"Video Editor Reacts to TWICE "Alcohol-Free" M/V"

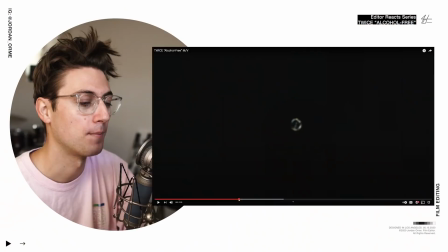Bro, okay first of all
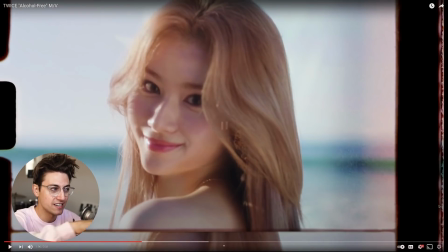The heart flashes and then we do a little film burn flash to get into this film shot Which the flashing matches and it really blends the shots together
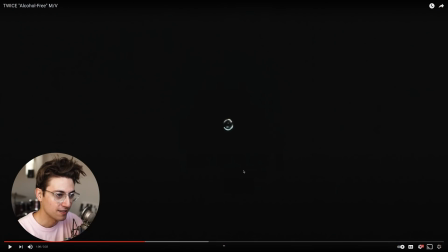And then we align her eye with a freaking drop that drops and creates the dopest freaking shot of the entire
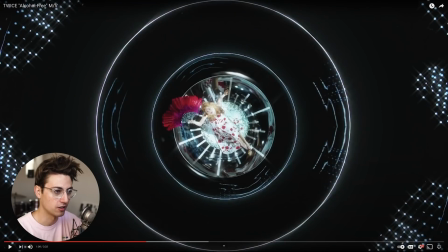video Like look at this frame
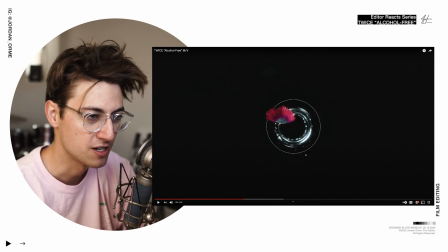Look at it bro Look at how they made a drop turn into a fan into a set everything just fans out. Oh my gosh. That's beautiful
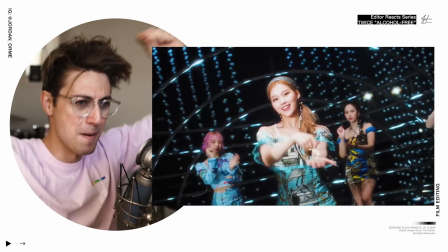Oh did the members pop out?
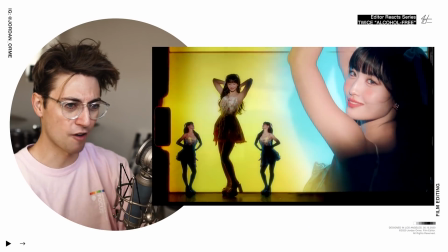Yes, have we used the foreground as a wipe?
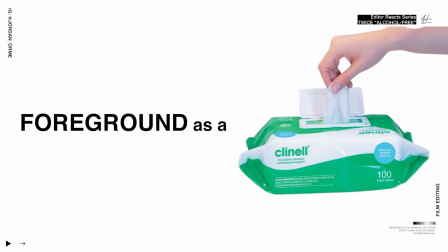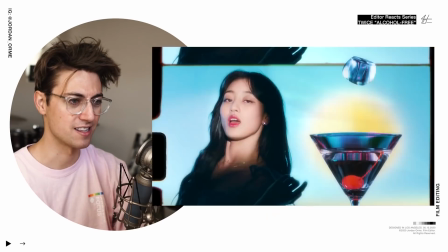This is the ish bro
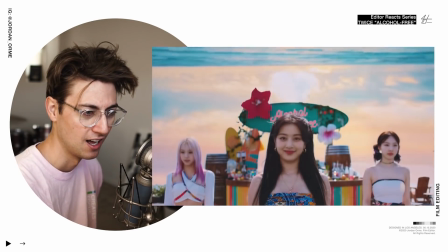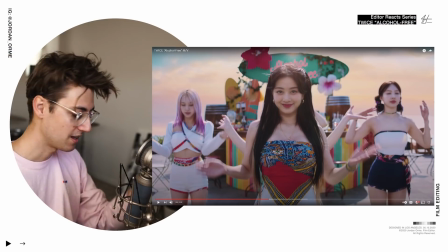The ocean was in the sky. What is that like bro? That's like something
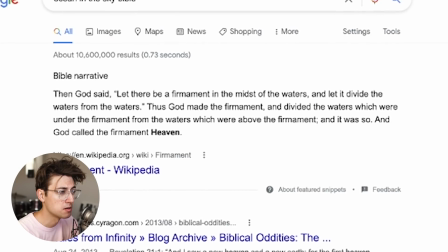Ocean in the sky Bible Then God said let the firmament be amidst the waters and let it divide the waters from the waters
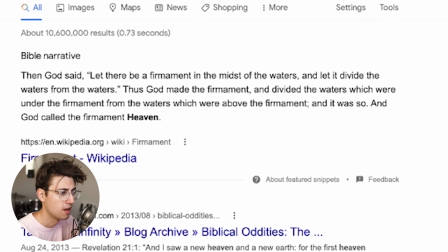Thus God made the firmament and divided the waters which were under the firmament of the waters which were above the firmament and it was so Man the Bible can be confusing as frick bro. This video is getting biblical Bro the the water in the sky is just it does something to me I'm feeling something.
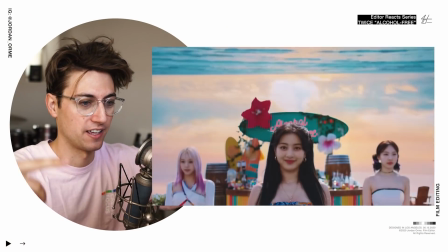I love this film vibe where you can see like the film strip kind of go up
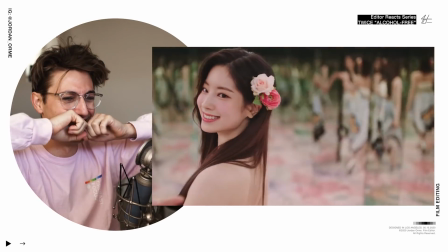This dance bro! Bing!
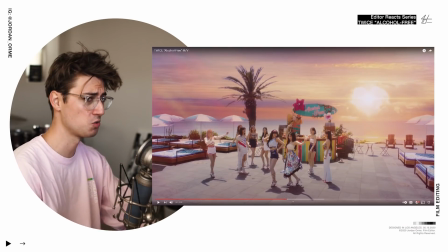Oh my oh my bro some kind of ritual is happening the Sun is now a freaking heart
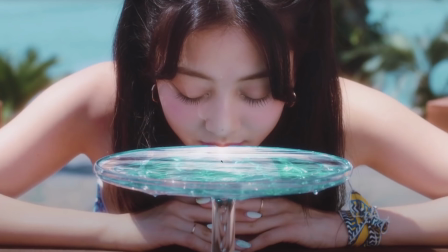This is me drinking this fluid and then if this is what I see after that, I Know I'm in a better place alcohol free with twice baby. I know I'm in a better place
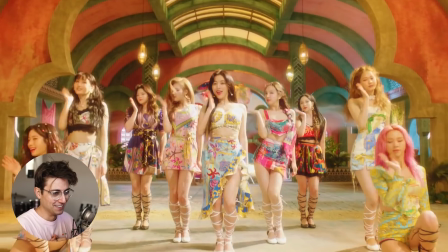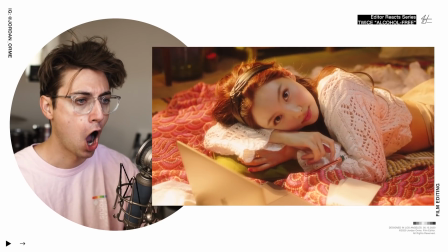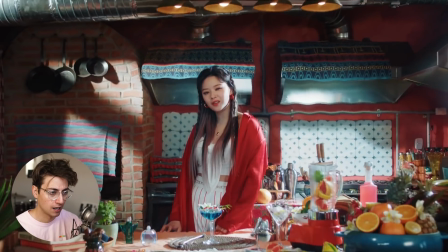Now that was extremely interesting We did a little ripple effect on this shot,
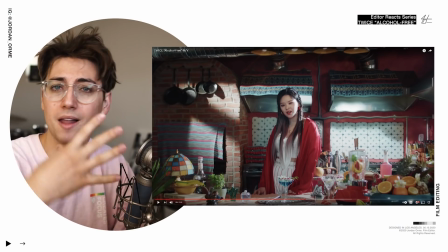but the reason we did that is because editors were trying to blend shots together We're trying to take a like elements
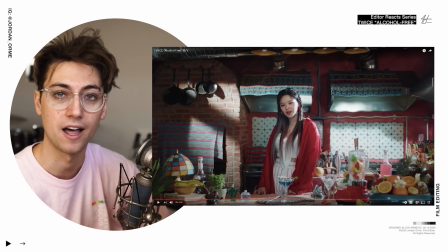and stick them together in order to create an alike element for the next shot the next shot We
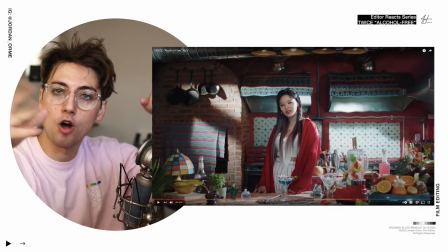have all these You know we decide to make the previous shot all ripply to match the two shots together Take some elements from each and bring them together
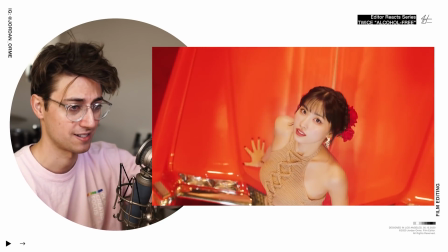Yeah, that is that is genius. That's great editing Right there, bro.
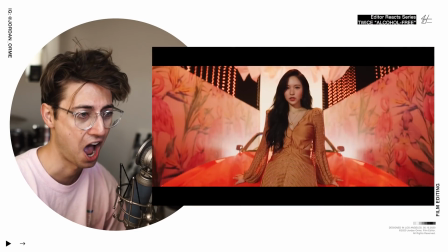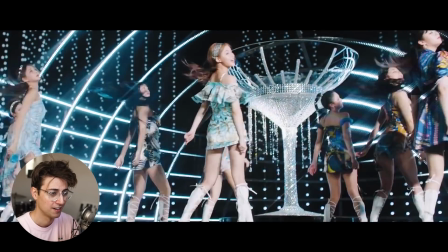Bro, we went widescreen and I didn't even notice. This dance, bro!
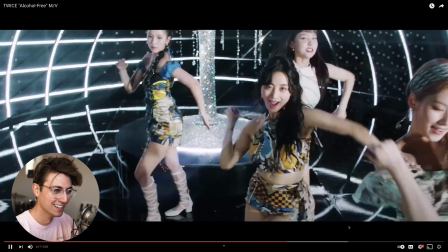What the f***? Oh my gosh, I spit on the screen. Ew, Jordan. Come on, man. Huge thanks to Sachin Chaudhary for following me on Instagram. I follow back one person every week.
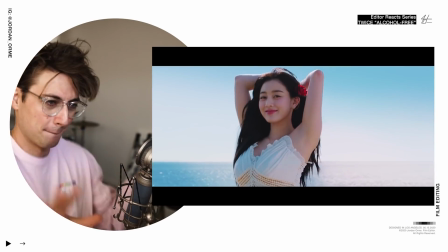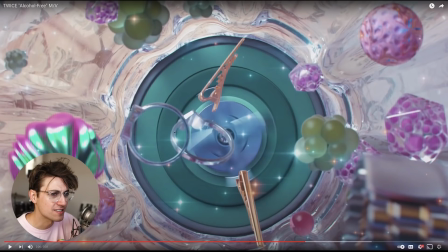Yes! Is that like rings? And what are these items falling into a blender?
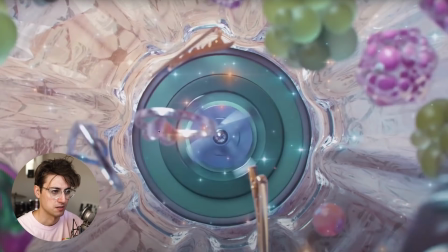This is a sick shot, by the way. I really thought these were engagement rings I thought they were about to blend up their wedding rings, but they're just hearts and you know Clippy things. Well, clippy things. I don't know what they're called
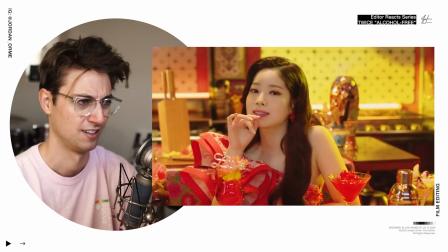Again blending all the shots Got bubbles to bubbles to popping the bubble.
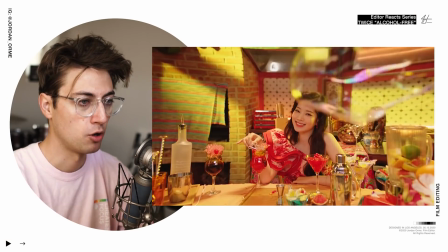Watch this Bubble bubble pop the bubble
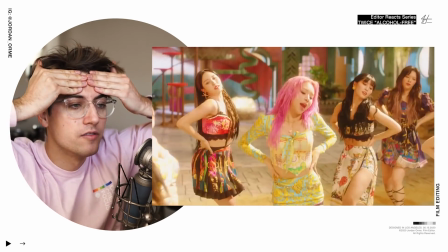VFX just like, ugh, good VFX makes stuff so good.